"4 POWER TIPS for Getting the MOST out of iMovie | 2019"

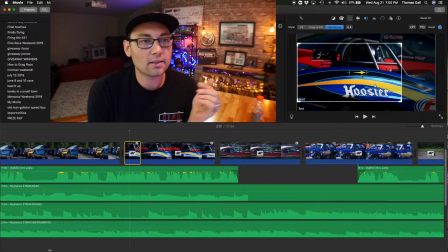(8:16)
So you can see that I'm adding a little bit of that right, that to the right motion at the beginning of the Corvette clip, and that kind of just helps like sell the effect that I'm whipping the camera to the right and I'm landing on the Corvette.
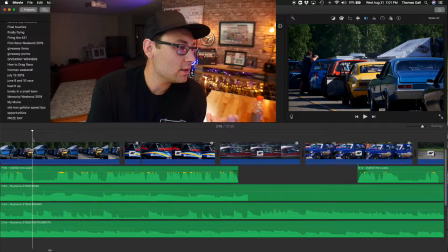(8:29)
And I mean, it's not perfect, but you know, it works for me, and I just kind of like adding that little extra flavor.
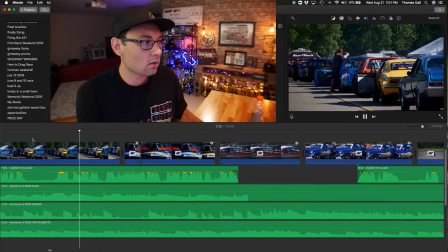(8:35)
So one last time, this is what the final transition looks like.
For the largest paying drag race in history, the SFG5.
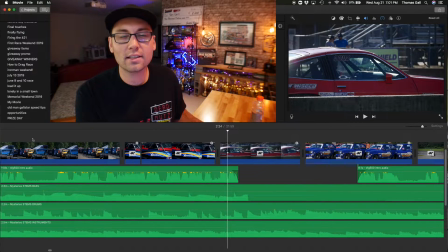(8:43)
I mean, it's not perfectly seamless, don't get me wrong. With a little bit more horsepower on my computer and a different video editing software, I know you can make that look way more buttery.
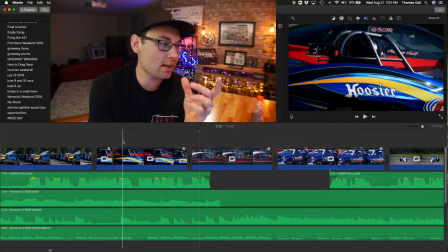(8:53)
But just some quick tips here, and you know, go as far as you want with this.
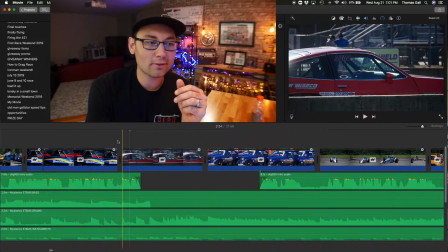(8:58)
I mean, make it what you want. You can go overboard on this stuff, I know that. So the last tip that I would kind of suggest on iMovie would be mostly about sound design, I guess.
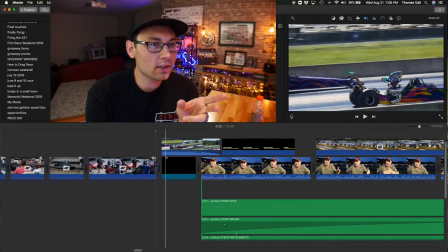(9:09)
So in this particular section of the video here, let's just quickly play it.
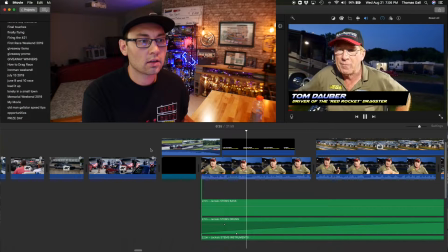(9:16) I always follow the big money bracket racing, and we go where.
There's quite a few things happening here.
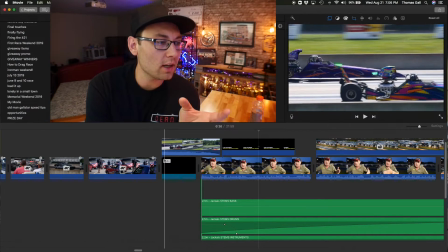(9:23)
So it kind of a workaround that you have to do with iMovie to kind of accomplish what happened here.
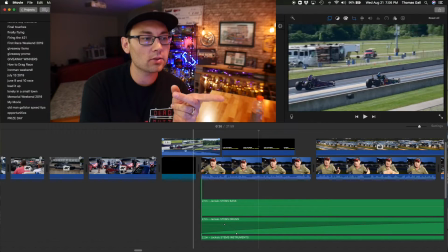(9:27)
So you can see we have the dragster shot where we're grabbing the audio from the actual dragsters, and you can see here that we are fading that out.
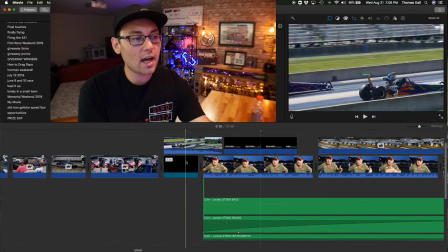(9:35)
Meanwhile, this clip is actually on top of just a black screen.
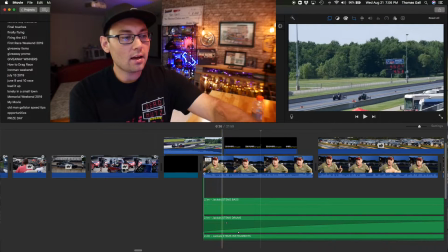(9:40)
The reason being is so that we can bring Tom Dauber's interview audio in early.
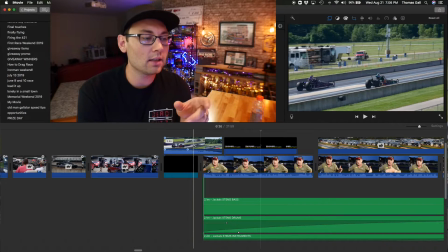(9:46)
We want to get his audio started before the end of this clip. That's kind of going to just bring in that next clip. It's going to keep the viewer more interested, like, hey, what's next? Somebody's talking, they're telling me something. What's this all about? It kind of just gives you that edge of your seat kind of feeling,
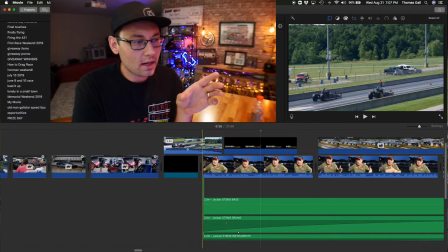(10:01)
and so I kind of like to incorporate that from time to time and kind of get that audio started before the end of the dragster clip.
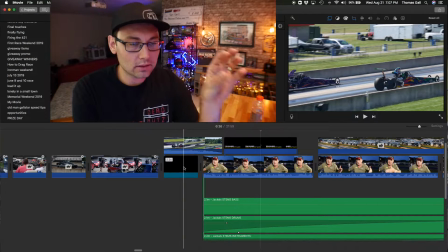(10:09)
So that's why we have this black, this black screen kind of hanging out here.
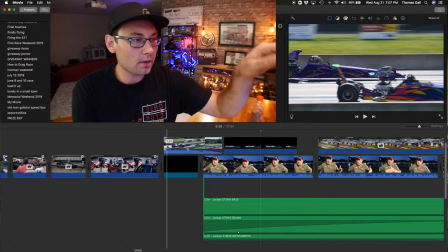(10:13)
We bring that dragster clip up and make that on the top layer so that it can just
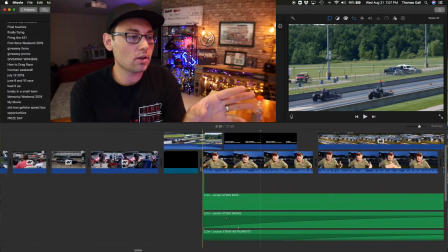(10:19)
fall right over top of Tom Dauber wherever he's going to start talking. And meanwhile, we're also kind of fading out our music.
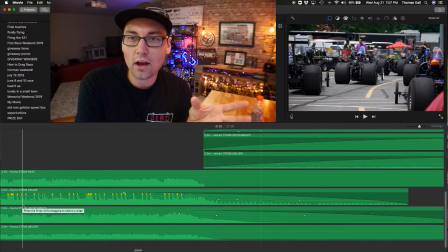(10:26)
You can see here that we have a track down here. I use Epidemic Sound. That would be like the next tip that I would give is I use Epidemic Sound.
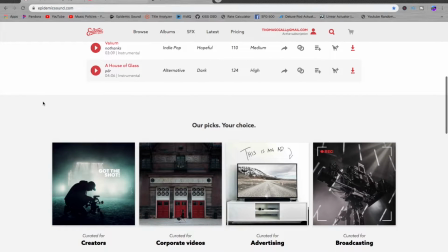(10:35)
Check out Epidemic Sound if you're interested in making videos and you want awesome music. I use Epidemic Sound.
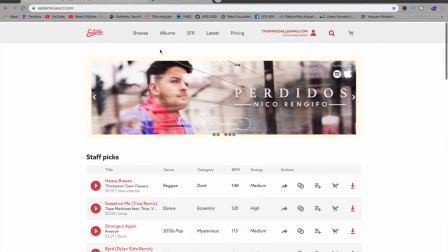(10:41)
It's all royalty free. It's $15 a month. But it's totally worth it just for having royalty-free music that doesn't suck,
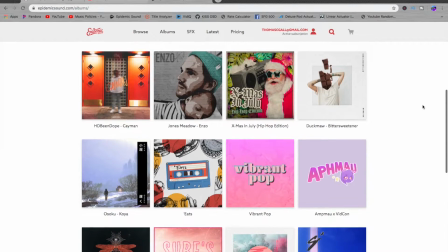(10:49)
and it's really searchable, and they have a bunch of different albums and categorization, and the searchability is really good. And so it's definitely worth it if you're a creator and you want some decent music.
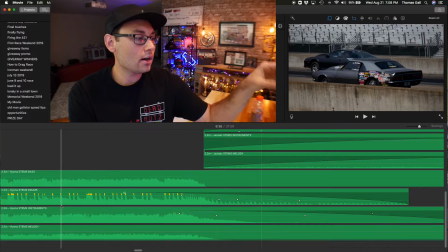(11:01)
So you can see that I have a song down here, and it gives me four different stems.
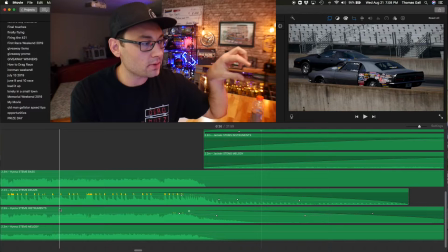(11:07)
So I have the bass, the drums, the instruments, and the melody all separated out,
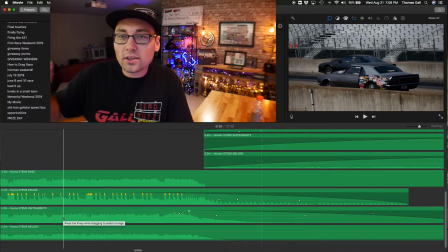(11:11)
which is kind of cool because once in a while you might have a song playing, you might want to do a little bit of a talking portion in the middle, and you don't want to just fade the song out completely because you want to bring it back, but it's kind of neat to mess around with those stems. You might just leave the bass line, just let the bass line just keep bucking right beneath you when you're talking,
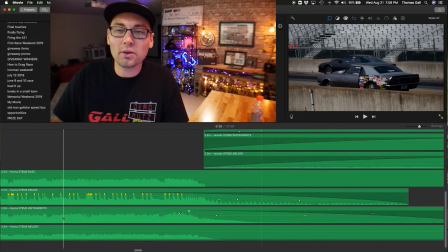(11:29)
or maybe just the drum beat or something like that, but you don't want that like full melody, you don't want that full sound, you want to strip it down a little bit, mess with the volume levels, and you can do that with the different instruments, with the different stems here.
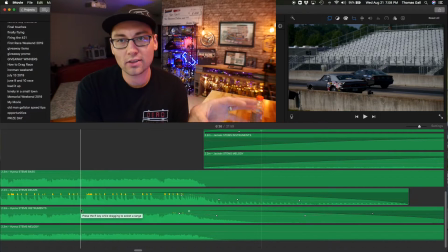(11:42)
All of that is available on Epidemic Sound. So that's kind of like my sound design tips here.
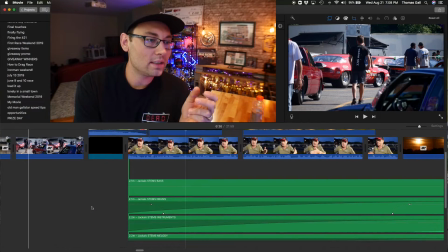(11:49)
I mean, I could definitely go a lot more detail into this, but all right, so that's it. I hope you... Oh, I should have talked about getting smooth video. Dang it. Maybe in another video we'll talk a little bit more about getting smooth video, because my camera that I shoot on doesn't have in-body image stabilization at all, but I do get some fairly smooth shots, I think, and I have a couple tips for that, so definitely hit subscribe. If you like this kind of video, let me know down in the comments. You could, like, there's many options.